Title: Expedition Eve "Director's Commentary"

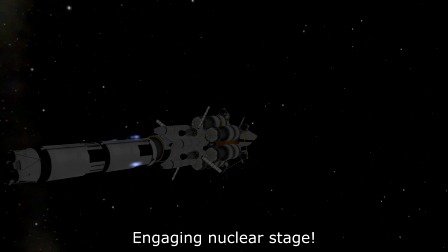1713s
But so yeah, that's the challenge with Eve Ocean Landers. They are much, much harder than Eve Land Landers.
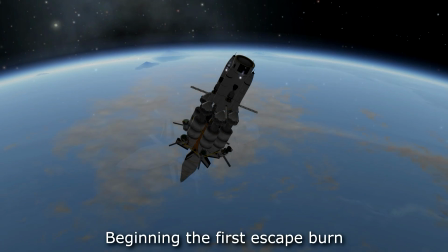1721s
This is a really nice shot coming up, actually. It's actually the image I used for the thumbnail, although I changed Kerbin in the background to make it look like it was Eve.
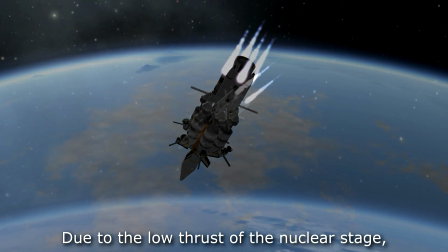1728s
Not this shot. Maybe it's not for a while. Nope. Not quite there yet.
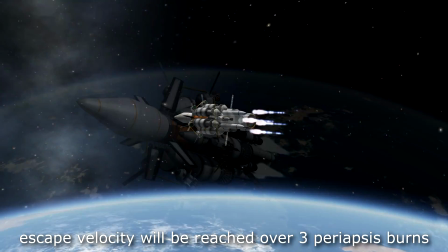1734s
Not quite there yet. There we are. That was the shot I used for the
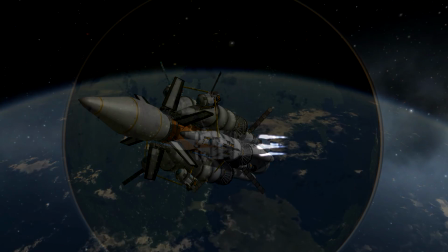1738s
thumbnail. And I think that's a really nice image. You could almost use that as a wallpaper, couldn't you?
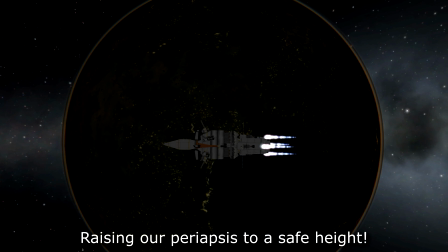1742s
Now, I don't know if you can see it too well in this shot, but you might see the Mark 1 command pod just at the bottom there.
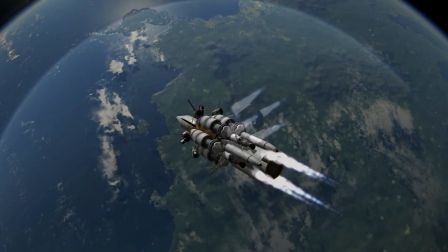1747s
You'll definitely see it later on. And that's kind of how it feels like I'm cheating, really, when it comes to making Eve Land.
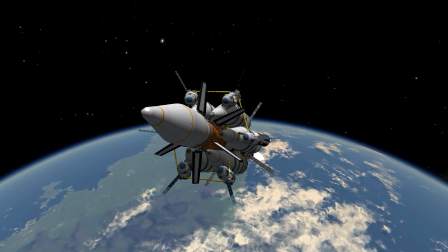1755s
You can see it there, definitely on the left. The way I can get Kerbals onto the surface in a really easy way without having
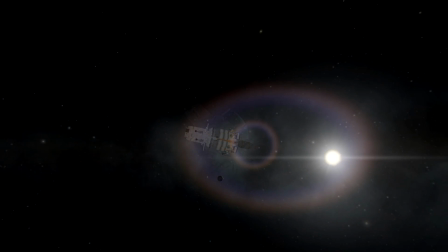1763s
to worry about landers is I just make a command pod that's accessible from the surface,
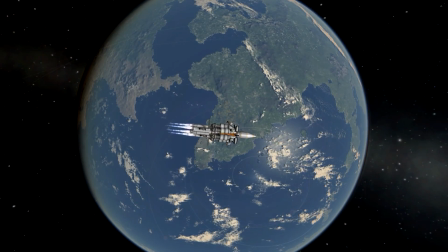1768s
and I just get Kerbals to board that, and then I just press transfer crew, and they can just transfer through.
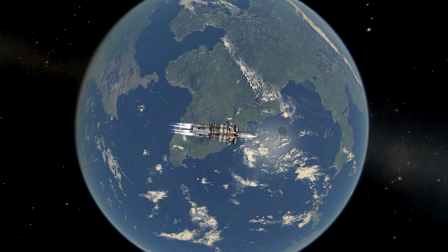1773s
Oh, there's the classic little map shot I've started to incorporate in Expedition Eve episodes.
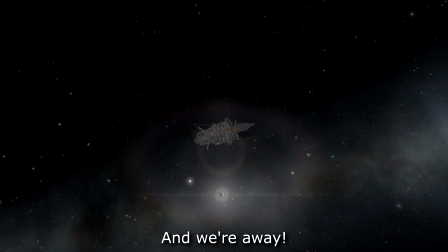1778s
I feel like it's kind of cheating because they are just transferring through fuel tanks, but again, it's just so cheesy. And I think a real rocket, like using the example of the Martian, I know that's not a real rocket, but they kind of they board at the bottom and there's a ladder going through the center of the ship.
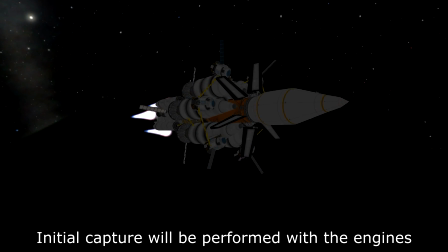1794s
That's kind of how I feel like my ships would be designed if they were real. Maybe.
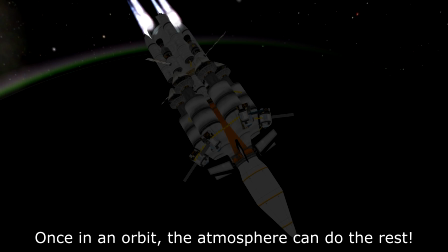1799s
I don't know. But that's kind of how I justify it in a really crappy way. But yeah, that's a good little tip if you actually don't really care about realism too much when you're designing EVE landers.
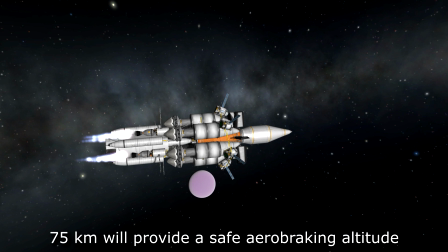1807s
Is just make a command pod that's accessible from the surface. And you can just transfer Kerbals from the top into that one and then out onto the surface.
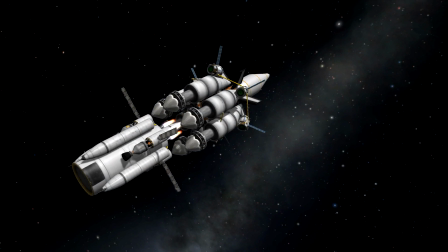1814s
So you don't have to worry about ladders or making the actual main command pod accessible via a ladder. And there go the heat shields. You can see those fins at the top end there.
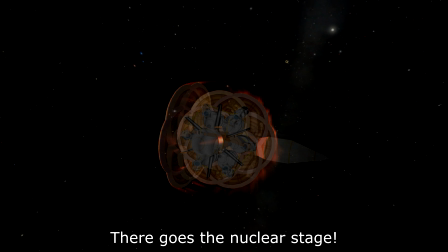1822s
If you are downloading this craft file and using it, make sure you toggle the pitch control and everything like that on those fins,
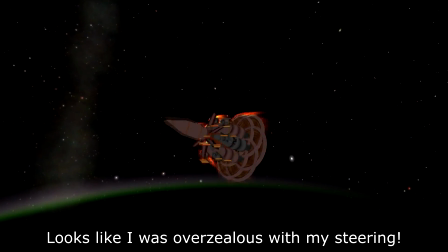1828s
because they're not activated by default because they are pointing the wrong way. So during the Kerbin ascent, they'll actually be sort of quite counterintuitive to your ascent.
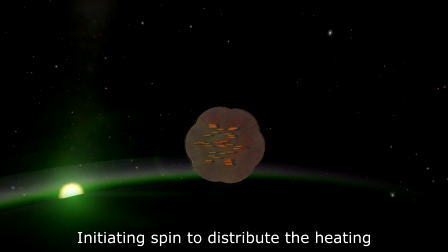1836s
They will try and flip you over, but they didn't really help here either because I'm rubbish at this game, as it turns out.
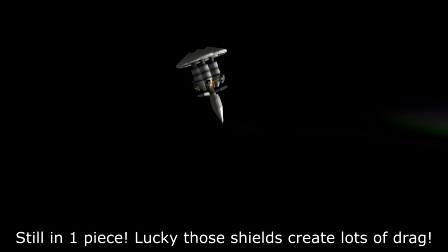1844s
But introducing a spin there, that just distributes the heat across the vessel and makes it less likely for one part to be destroyed. And there go the fins there, nice and clear from the rockets.
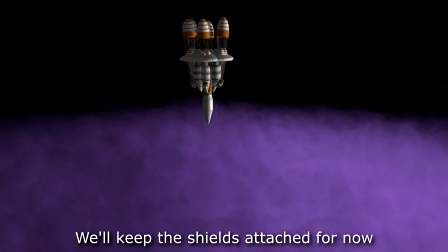1856s
And there go the parachutes. What the subtitles are actually talking about right now is real.
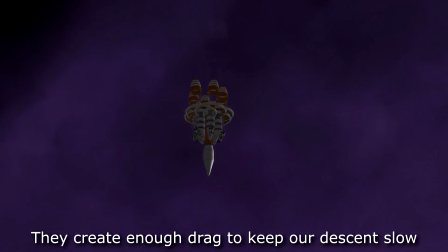1861s
If you were to detach those heat shields earlier, the rocket would fall,
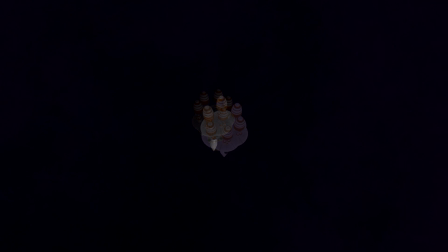1864s
but the chutes wouldn't slow it fast enough and actually begin to start accelerating again before the parachutes fully deployed, and that would cause them to get shredded apart and things.
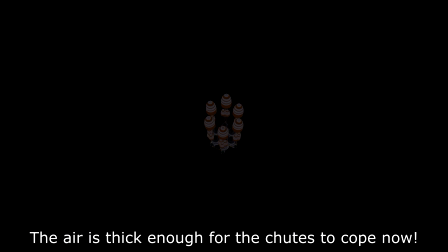1872s
But now we're nice and thick into the atmosphere, we can detach them. The center of the drag shifts, and now it's just the parachute, so the rocket automatically flips itself the right way up. And then we can just focus in and watch it land. So luckily, this thing is, although it's obviously huge because it's an EVE lander, it's light enough to be able to land purely on parachutes.
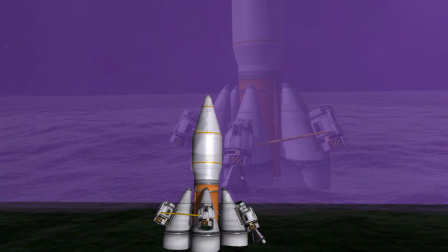1892s
The lander in episode 9 is significantly heavier and so does need some engine assistance when it comes to touching down.
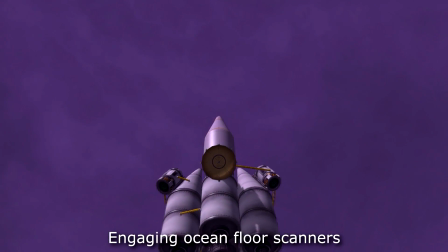1898s
But luckily, this one is fine. And I think part of that is owed to the fact that it's an ocean lander where the atmosphere gets so thick as you approach sea level.
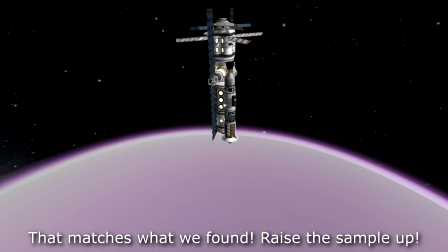1908s
Parachutes are much more effective. If any of you have seen my Lathe surface base video, or ocean base I should say,
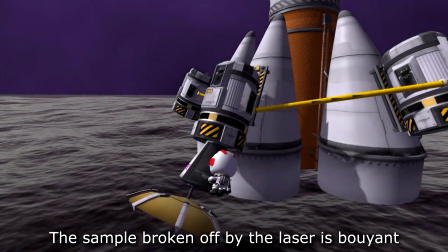1914s
that actually had a submarine in it where it was just a command pod that had some ore tanks and a service bay, and that could just raise and lower itself at will.
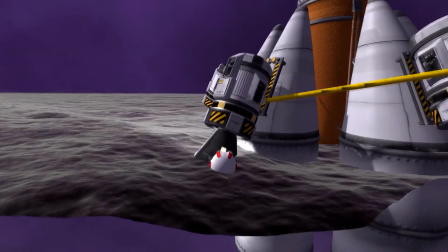1921s
And that was the plan for this one as well.
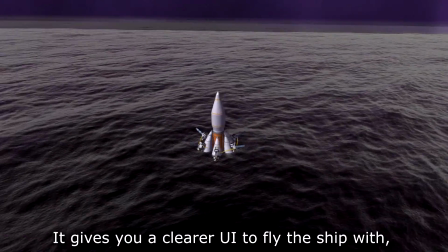1923s
That command pod our Kerbal is getting into now, that was going to originally detach and serve as a submarine, but I didn't want to add to the length of the episode anymore,
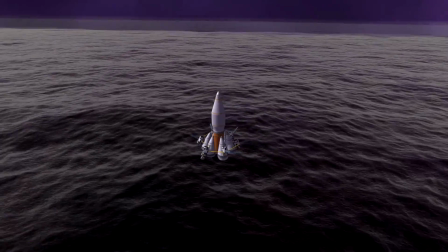1931s
so I kind of just left it as being a laser that breaks off a surface from the bottom of the ocean.
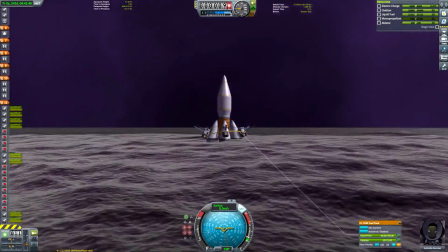1937s
And there goes the augmented reality interface. I didn't want to use it originally, but I wanted to show people that this rocket works in real life,
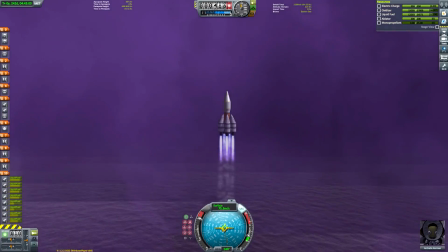1945s
because there is a bit of a lack of sea level ocean landers on YouTube,
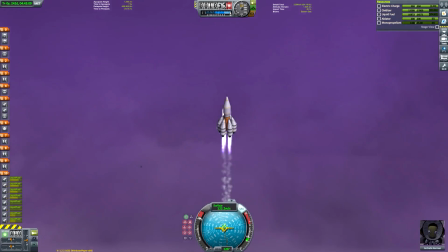1950s
for EVE at least.